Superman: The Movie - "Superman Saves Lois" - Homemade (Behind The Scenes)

It's a bird. It's a plane. It's the behind the scenes for our homemade Superman scene.
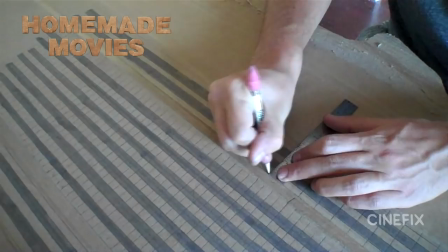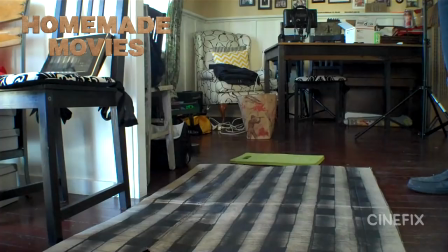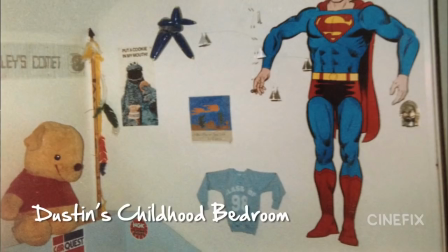19s
Man of Steel just hit theaters, but the 1978 Superman movie was my all-time favorite movie for my entire childhood. I literally wanted to be Superman when I grew up. You can ask my mom. So I was really excited to do a scene from this movie.
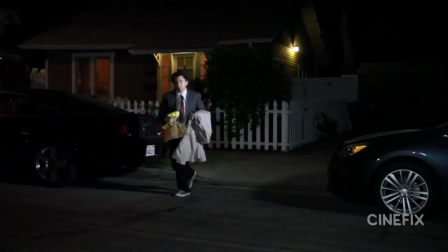30s
So just ran across the street at full speed with a full speed car going by, revealing the S. Sort of been a lifelong dream of mine.
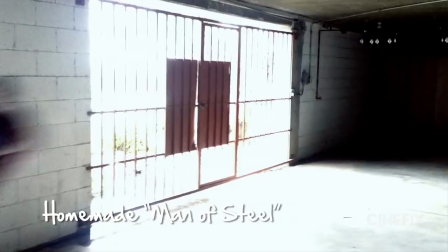37s
I've probably done it many times in the past, but this time we got it on camera, so it's official. So I basically already had the whole Superman outfit because we did the Man of Steel trailer a while back. But it's really just a blue sweater, blue sweats, sort of hot glued it around to make it a little bit tighter on my wrists and my legs.
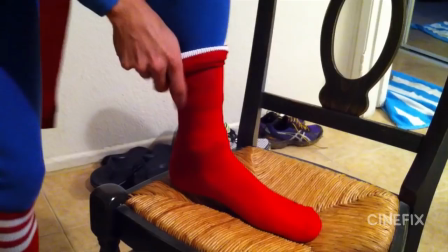52s
I updated it, used some fabric and made the yellow utility belt. Instead of using boots, used red knee-high socks.
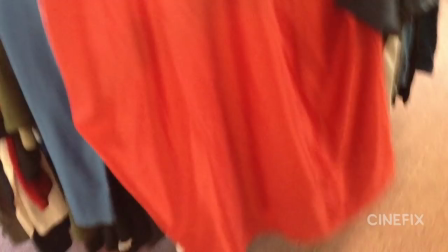59s
The cape was just some pieces of fabric that I salvaged together from a big sports jersey type thing.
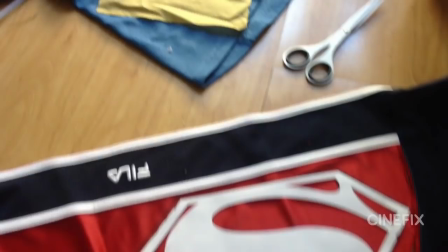64s
So I just cut out two pieces, hot glued them together, almost a full length cape. I was gonna change the S. Look, the S's are different between these films, so technically it is the Man of Steel S. But figured only some of the super fans might notice. Hey, it's a Superman S, it works. In Man of Steel, Zack Snyder's Superman does not have the red underwear, but look, we're doing the 1978 version, you gotta have the red underwear. So just pop them on top of the sweats there, you're good to go.
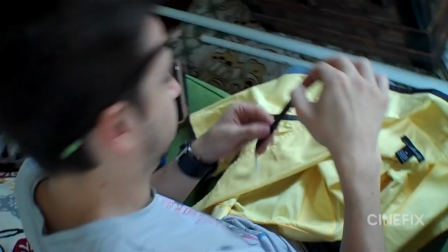88s
Lois has this funky yellow jacket suit thing, so we found a yellow coat that was pretty close to the color, and then I just did all the trim with black tape.
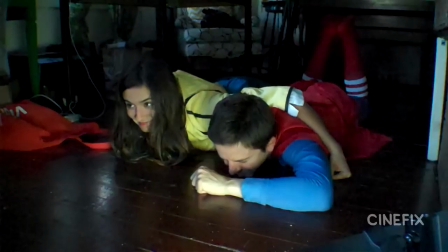96s
Looks like runway Charlie Brown.
Who's got you?
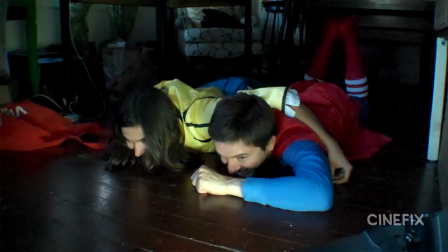100s
For Lois Lane, we reached out to our friend Hari because she actually looks and sounds a lot like Margot Kidder.
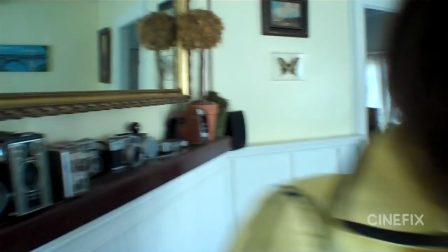106s You know, a homeless man once told me I looked like Margot Kidder, so I think this is gonna be perfect.
There are a handful of shots where Lois and Superman are falling or flying in front of a building.
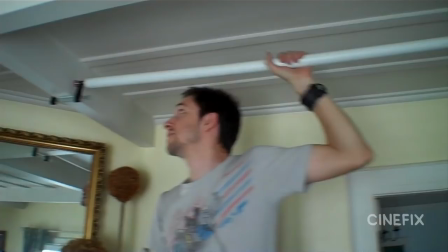116s
We came up with this idea to have the background on this long strip of fabric on a PVC pipe that we could pull.
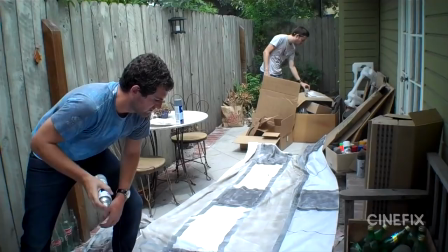123s
So the camera stays still and we stay still, and then the building just scrolls.
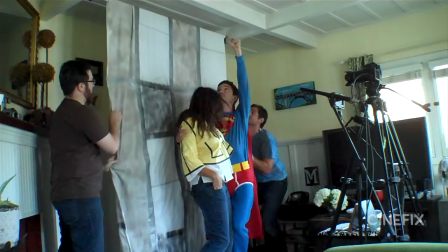126s
We just sprayed tons of windows and all the lines and kind of matched the look of the building, so that way when we stand in front of this thing,
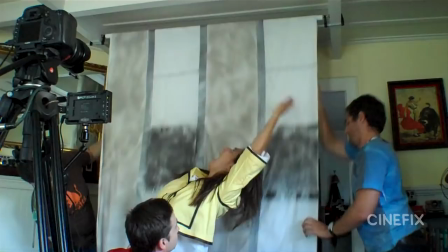132s
John and Sean on either side behind us can just pull it really fast in either direction. And it's taped together, so it's a big continuous loop.
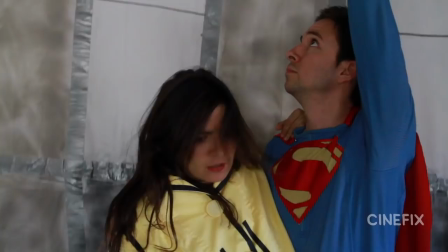140s
When you're standing in front of this thing, it looks pretty ridiculous, but on camera, it looks like we're all moving and the building is staying still.
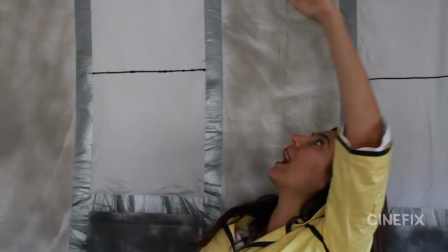146s
It was a lot of timing. She's falling, so the building is going one way.
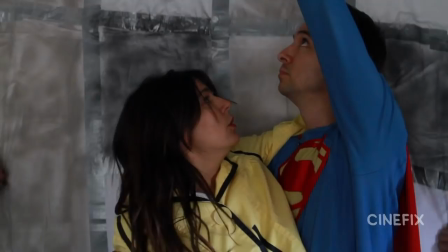150s
I have to swoop in, catch Lois, and the building stops, because we stop, and then it changes direction as we start flying up.
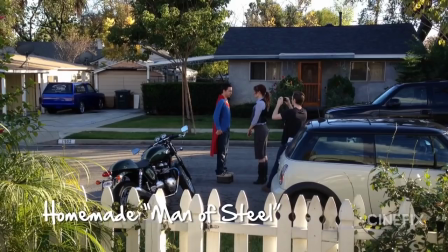156s
So kind of a tricky one to get all the beats together in the right order. I'm not the tallest person, so I'm standing on some little production boxes to make myself taller. Usually I'm shorter than Lois Lane. Happened in our Man of Steel trailer, and it happened again here.
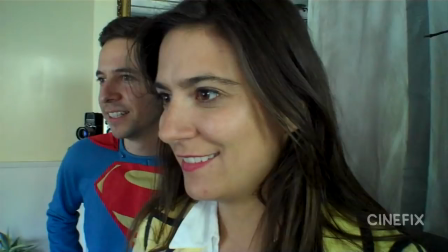169s
So it was a little tricky to actually pop up into frame and then stand on those boxes and not fall off.
Don't worry, miss.
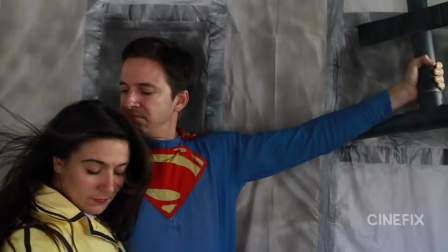175s Whoa, I fell off the box. Okay.
And then in some of the shots where they're flying up past the building, Superman is holding on to the bottom of the helicopter.
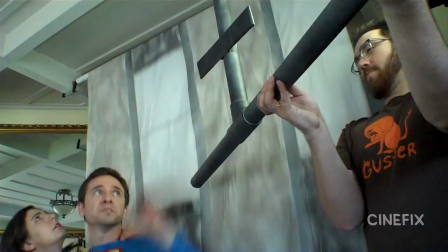181s
So I just used some pipe and just made that one little section so that I could grab onto it.
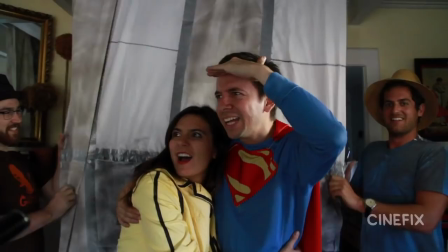186s
And then some of the shots, I'm just actually holding it up in the air, which is probably what they did in the real movie.
Hey, it's Jim. Jimmy Olsen. Hey, Jim. We're flying over here. We're just flying. Just flying up.
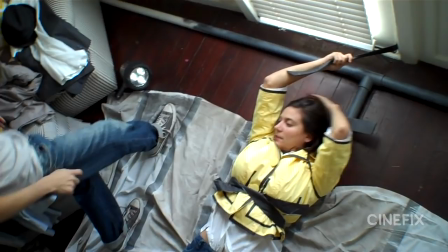197s
Then there's a lot of miscellaneous shots of Lois Lane, either like dangling from the helicopter.
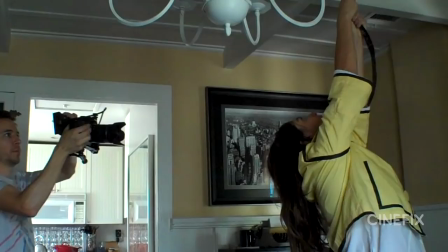202s
We just kind of had her laying on the ground and just sort of faked it as if it was the top of the building. And then there's some other dangling ones where you're supposed to see the city in the background.
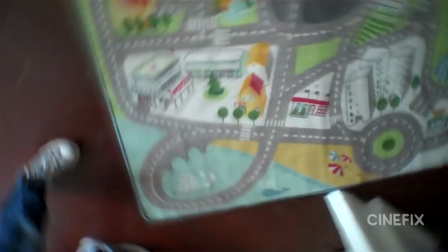209s
So we have this awesome play mat that we got from our friend Monica that her kids used to play with.
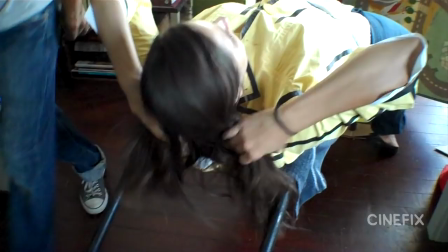214s
And this thing comes in really handy because if you need a city and streets, it's perfect. So we used that a few times for one of the shots where Superman flies up away from this little fake city.
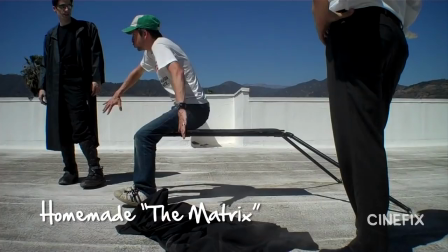221s
And then also used it where Lois Lane is hanging. We even just had her lay back on our little bench thing that we built for the Matrix.
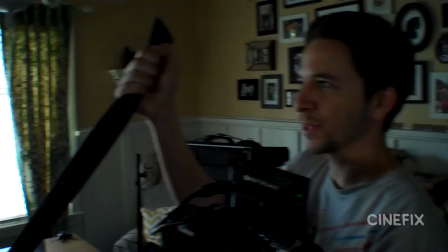227s
And then we held the city mat up in the background behind her, and then she's supposed to be pulling on like a seatbelt strap.
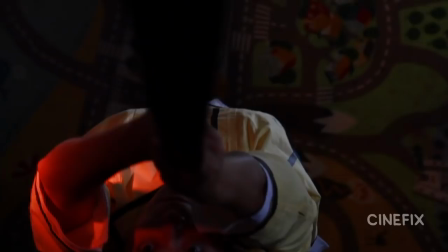232s
So I'm holding the camera, and then I end up just putting the strap in my mouth so I could kind of pull it tight, shoot this way, and it looks like she's dangling down,
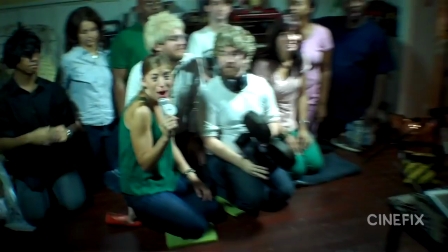239s
but everything's just sideways.
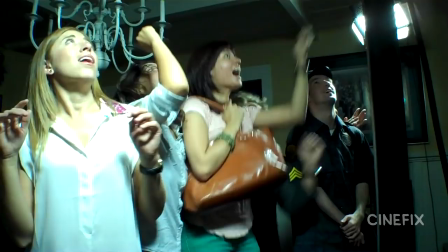243s
There are a lot of shots of the crowd down on the street looking up and seeing this whole thing unfold above them.
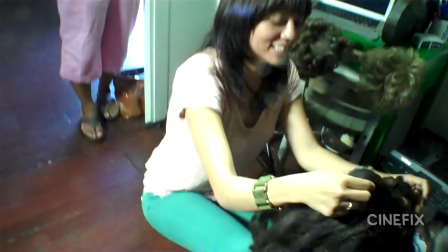248s
So we invited a bunch of friends over and just had some food and got out the box of wigs.
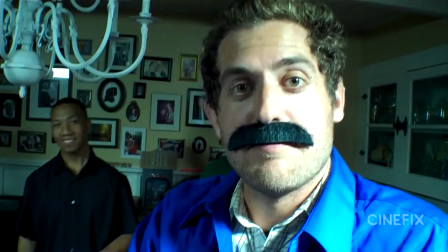252s
And they had a ball switching wigs between shots, coming up with these weird, wacky characters.
That's a spicy meatball.
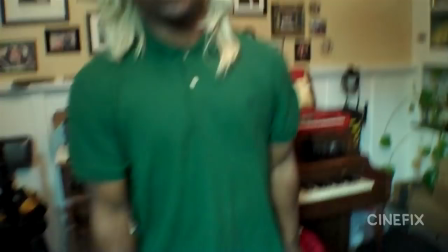258s
It was just dress-up day here at the house.
Wow! So what is the name of your new classic rock album?
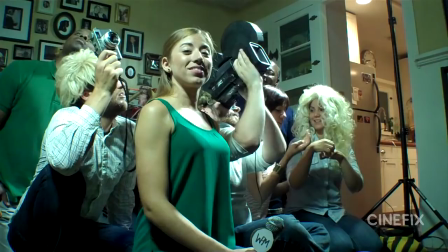263s Oh, it's called Oh Baby. It's called Oh Baby?
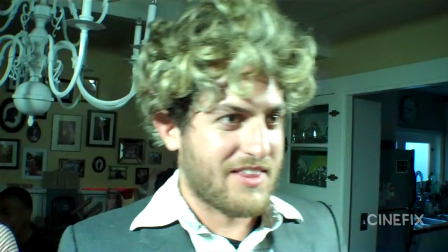266s
Even though it was mostly just about getting a crowd, I did try and match a couple of the specific things, like, oh, this person has this kind of shirt, this person has this wig, this guy has a mustache, this guy has glasses, and then like a cop in the front, and then some specific ladies or whatever, but for each shot, we just kind of mixed everybody around and tried to match sort of close,
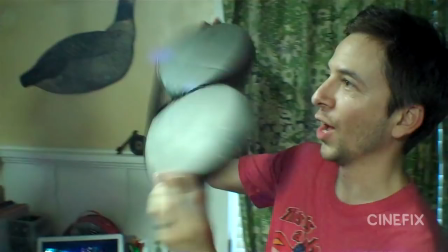282s
and even in one of the shots, there's like an old-timey film camera, so I used one of my modern video cameras, and we just built a cardboard top for the two film canisters, so,
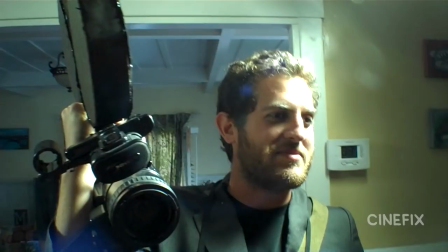289s
you know, little details like that. that kind of helps sell the whole thing.
How's it work? It's good, but I can't get the footage into the computer.
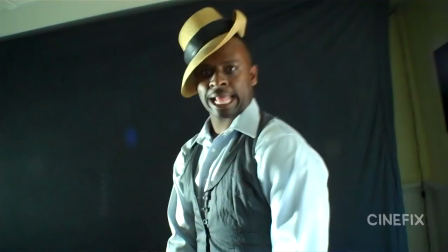296s Oh, what's this computer you speak of? It's 1978.
There's one funky dude who sees Superman come out in his costume, and so we've got the hat and the outfit kind of for that. It's a really funny little moment.
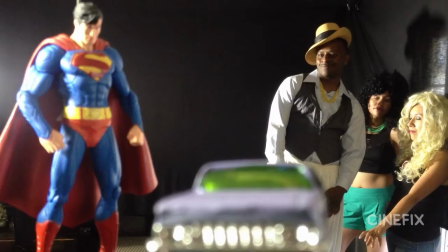305s
Then we even did a forced perspective shot for that one too, where there's some close-ups of this guy and these two ladies, but then in the shot where Superman actually does fly away,
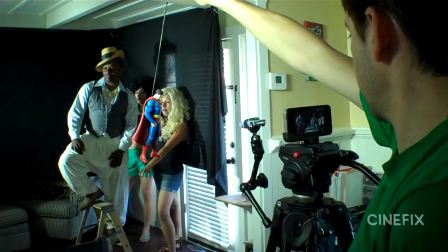312s
we filmed them live action and then put the car and the little Superman toy up close to the camera so
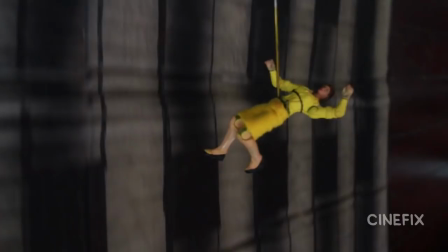317s
they'd look larger so that way he can fly right out of the shot. For the miniature stuff, I needed to make a little action figure for Lois and for Superman. For some reason, could not find a Superman at that same kind of like G.I. Joe size, so I had to make one.
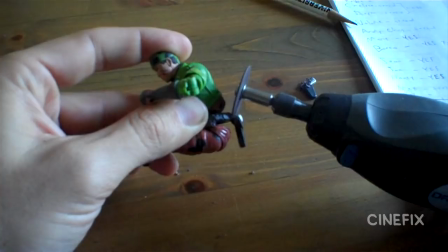329s
So I took one of our G.I.
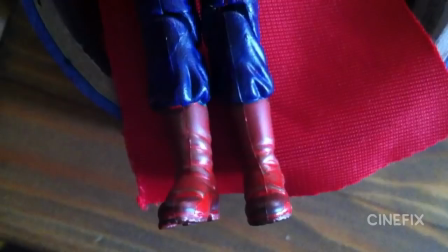330s
Joes, shaved all the excess pieces off, and shaved his head, and then painted the skin back on, painted the suit, made the S, cut the cape out of a piece from the actual cape,
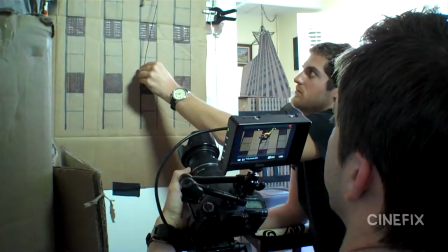339s
and then made a Lois with a little yellow skirt there, and just did some yellow paint, and tried to get them to look like Lois and Superman.
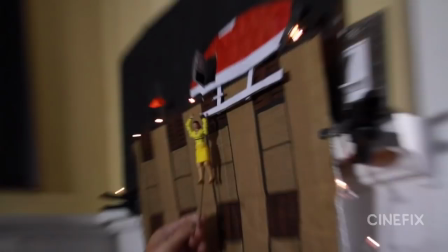346s
But we actually did these at different scales. We have the G.I. Joe scale, and we made a building to match that. They fly in front of that a few times. There's a shot of Superman swooping up, but there's a long version of that building. We shot that actually on the floor, sideways, so that the long building could just be slid past and then Superman swoops up.
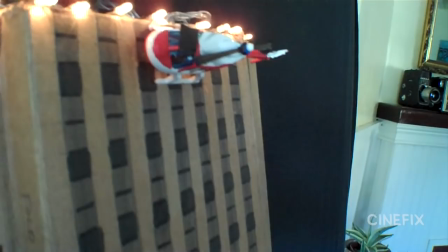363s
But then we needed to make a smaller version of them too, because we had to get some larger shots of the whole building and the whole roof with the helicopter.
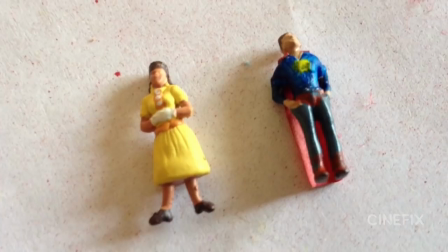369s
So the helicopter is tiny, it's like Hot Wheels size, which means you have to have even tinier little people to go next to it. So I had to make a tiny Superman and a tiny Lois to go next to the tiny helicopter. Otherwise, we'd be building a huge building with lights and a huge helicopter.
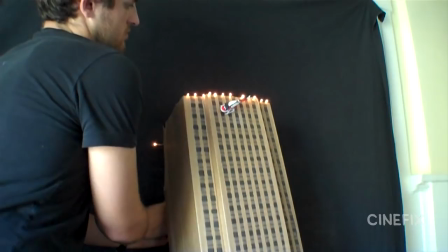383s
So we did a smaller version of that building, put the small helicopter on it, and we ended up putting little lights across the top.
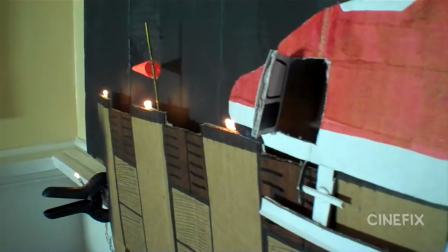388s
And these were some twinkly lights that we had left over from when I made the flux capacitor. And the funny thing is that the flux capacitor is still attached to this thing because I don't want to tear it apart.
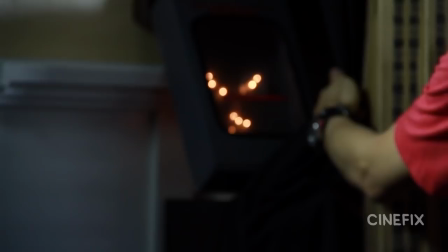396s
So every time we use these lights now, we have to like use the flux capacitor and keep it nearby. So it's always with us.
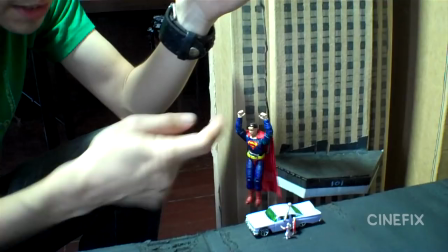401s
We're doing a miniature shot here where Superman flies away from the street, but we're doing it in two different scales because we've got the little car here with the little people, but we've got this Superman.
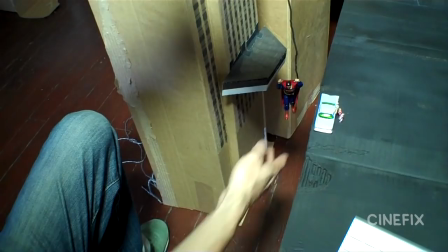411s
I thought it might be too hard to use the little tiny Superman for this, so instead of starting him right here, where he's a giant, start him back. When you look at it straight on, he's a lot smaller, so he looks like he matches them a little bit better.
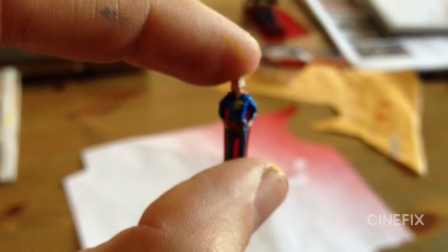422s
And then when he comes up, he flies away. So not only do we have the tiny Superman, the medium Superman,
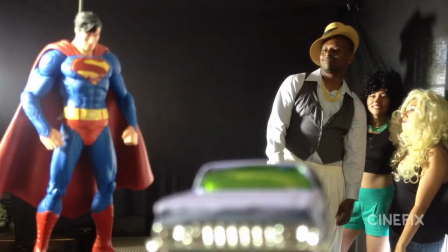428s
I also used a 7-inch Superman for the one shot where he flies off in front of the people, just because it was more detailed and I already had that one.
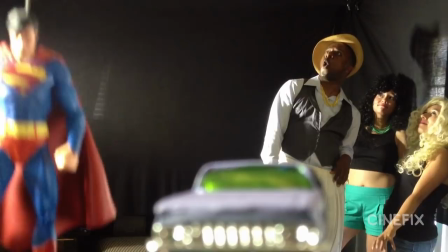435s Action. That's a bad outfit!
There is one really iconic moment at the beginning of this scene where Superman goes through the revolving door really fast and he comes out in his full Superman outfit.
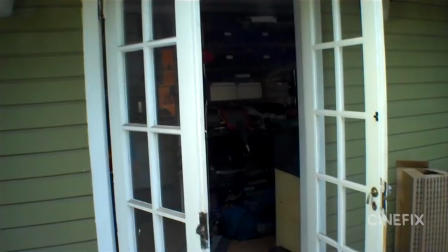447s
But it's kind of tricky to find a revolving door like that. So we thought about maybe building one, but we ended up using my back door because it has kind of two similar shaped doors. And it was just a combination of me running through it while it was half open, and then I run around really fast in the Clark outfit, then I run around really fast in the Superman outfit,
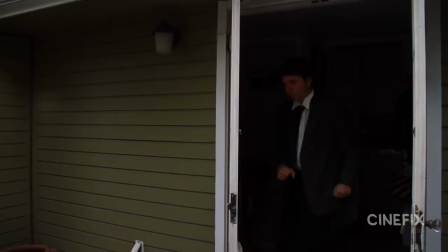463s
and then I emerge as Superman and kind of just dissolve between them and mix them together. And that one was a little tricky.
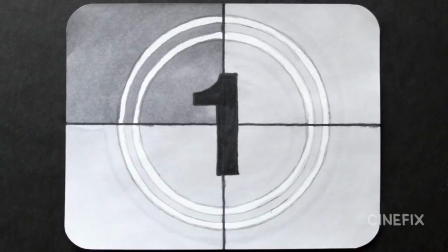471s
Music was a big deal on this one because the music is super iconic. I shouldn't say super. The music on this is totally iconic. It's a classic score, and since I grew up watching this movie over and over, the music is just embedded in my brain. So I was really excited to sit down and do my a cappella version of the whole thing.
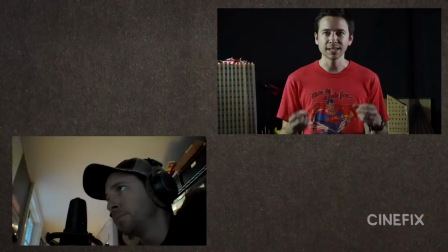488s
Once again, microphone, me, lots of tracks, lots of weird sounds and instruments that I just make with my voice,
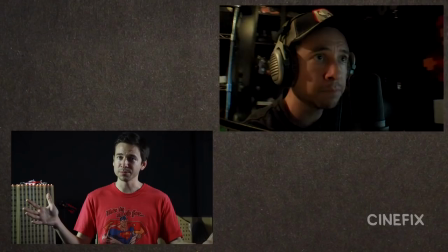495s
and somehow I end up with sort of the whole John Williams score, a cappella.